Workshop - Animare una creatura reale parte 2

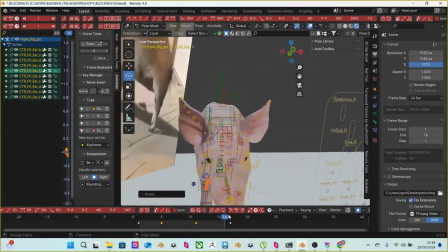48:59 Tra l'altro, lo vedete magari qui. Abbiamo già le orecchie. Però anche lì attenzione al discorso come dicevo prima, allora questo è l'overlap, no?
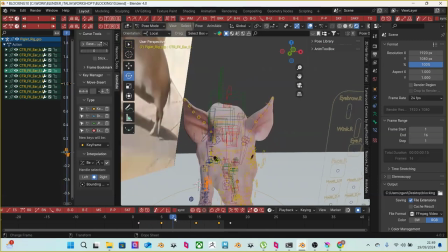49:17 Lo vedete, il ritardo dell'animazione. Quindi intanto si fa una cosa, si prende, io lavoro un parallelo molte volte, cosa che tra l'altro c'è anche su,
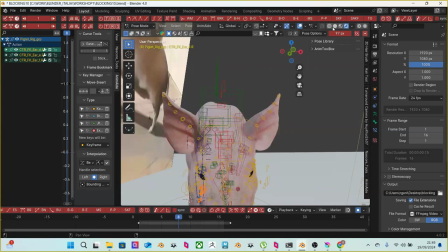49:30 potrei attivare qua su Blender. Quindi prima mi animo le mie cose, qui per esempio mi animo questo, magari. Però questo mi va. Quindi in parallelo facciamo un orecchio per volta. Allora, qui per esempio, vedete, arriva.
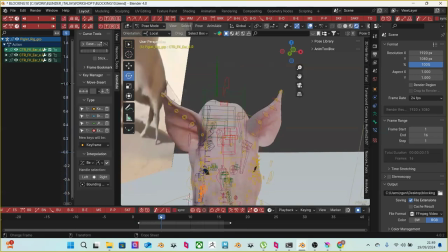49:53 Quindi arriva qua, fa un ritardo perché c'è il peso che lo porta giù. Vedete, poi quando arriva qua, il peso lo riporta di là.
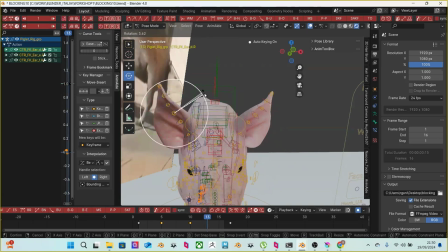50:06 Il peso continua ad andare di qua e poi ritorna giù di qua. Questo è l'overlap, no? Vedete? Che dà il senso del peso. Stessa cosa si può fare con questo.
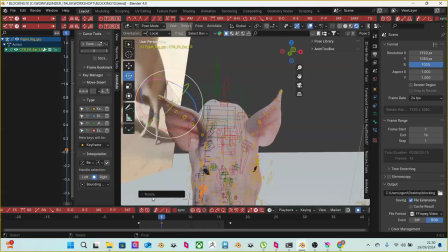50:22 Quindi via via questo ritardo è un movimento sussultorio che arriva ovviamente in ritardo via via sui vari controlli.
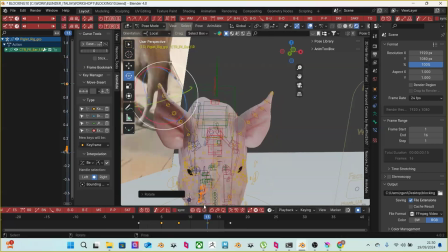50:33 Si può fare a mano, si può fare con determinati trucchetti, però diciamo, il concetto rimane quello, vedete?
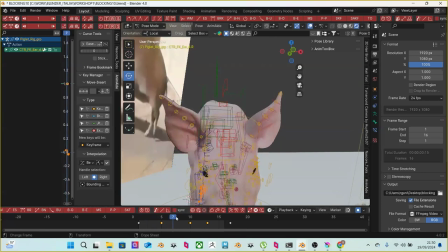50:45 Quindi l'overlap è molto importante perché determina un po' quanto peso ha in realtà un oggetto, cioè più overlap hai, più ritardo hai, più sarà
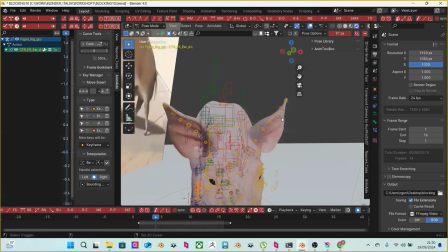51:00 pesante o comunque diciamo che ti serve per simulare in un certo senso il discorso proprio del peso fisico. Qui per esempio arriva, continuerà ad andare indietro per il peso,
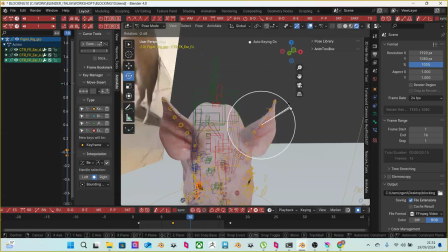51:16 poi arriverà qua e poi tunk, ora la botta arriva qua e poi qua, vedete?
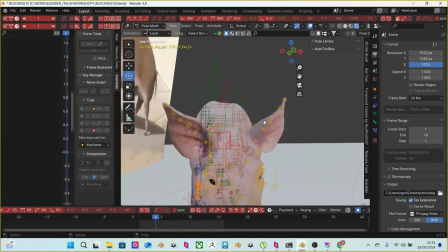51:27 E poi da qua ne arriverà qua. Quindi qui arriverà ovviamente in giù perché arriva il peso qua, poi arriva
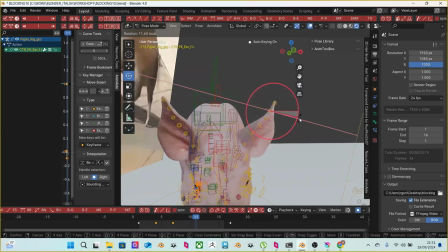51:48 giù qua. E poi ritorna qua, quindi vedete, è già
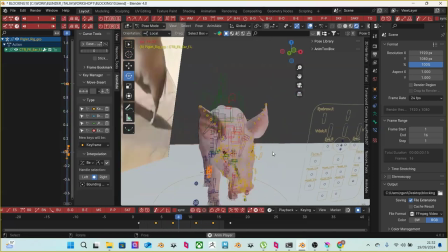52:03 più vita in breve, no? Occhio col microfono perché sentiamo dei rumori, sei troppo sistemato io.
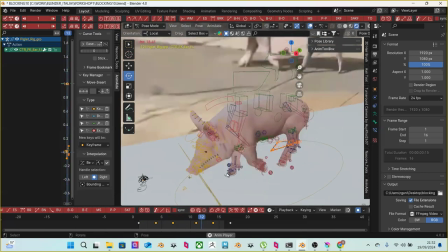52:11 Ah, così meglio? No, in realtà ti sentiamo molto lontani adesso. Così? Sì, bene, bene, adesso così, bene.
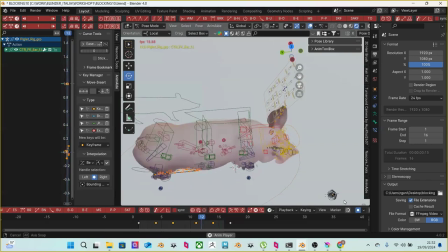52:21 Qui avete già le orecchie hanno un loro peso, lo vedete?
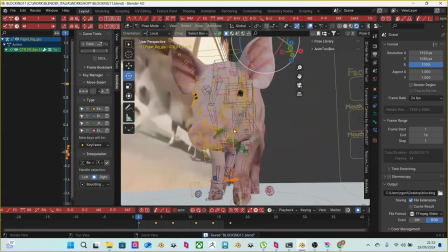52:31 Quindi si salva. Poi, per esempio, una cosa che è importantissima è il respiro.
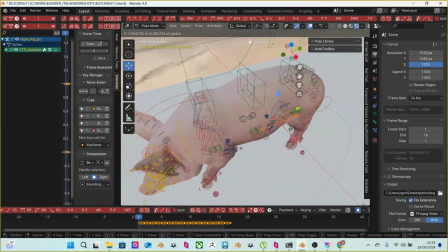52:38 Allora, questo qui dovrebbe avere il respiro qua. Io direi che Perfetto. bisogna fare veramente una grande opera comunque di osservazione quando si decide di realizzare un modello animato di una qualsiasi cosa.